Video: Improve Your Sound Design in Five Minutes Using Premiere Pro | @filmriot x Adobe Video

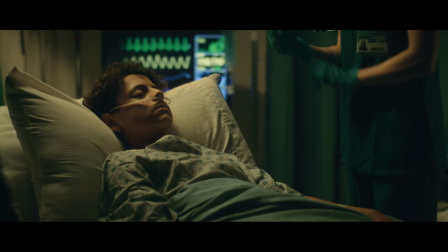[4:09]
Take this shot from another Film Riot episode.
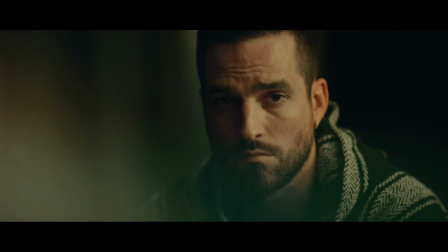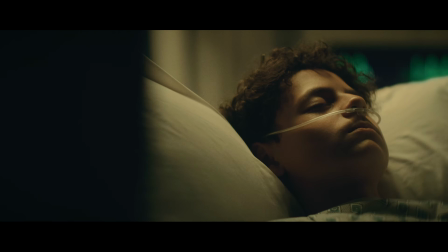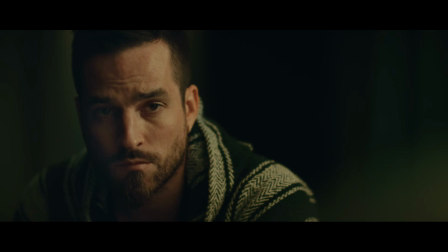[4:21]
There's no sound from the actual scene other than the constant beep of the heart monitor.
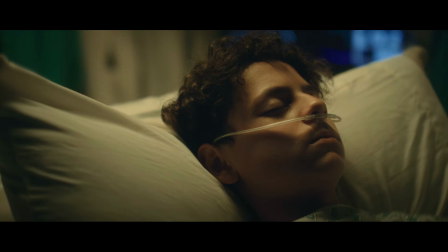[4:26]
You don't hear the nurse's footsteps or the glove going on or anything else, just the monitor. For me, it's pulling everything but that one sound back and making it feel like a very intimate moment directly inside the character's mind.
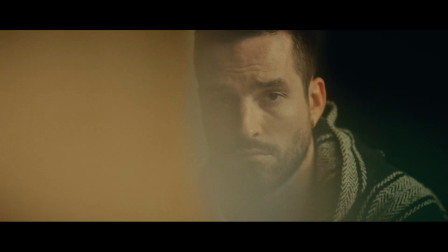[4:38]
He doesn't hear it either. His entire focus is on the boy in the hospital bed, and so is ours.
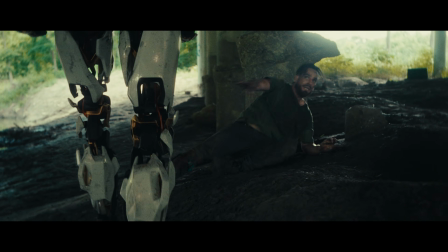[4:43]
So whether you're feeling the entire sonic landscape or leveraging the lack of sound,
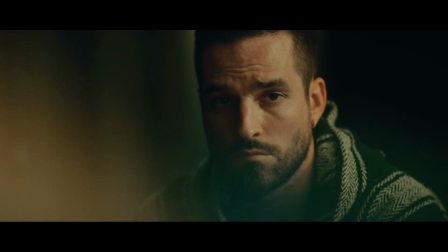[4:48]
your North Star should always be the story you're telling and what relationship you want your audience to have with it. But that's it for today. If you have suggestions for topics we should cover, let us know in the comments below.
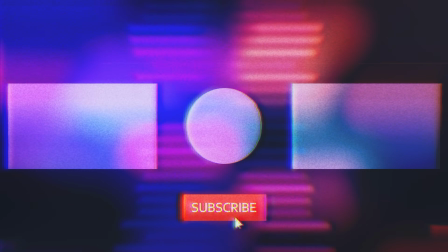[4:59]
Oh, hey, friend, like and subscribe. Do it. Do it. Just be my friend and do it.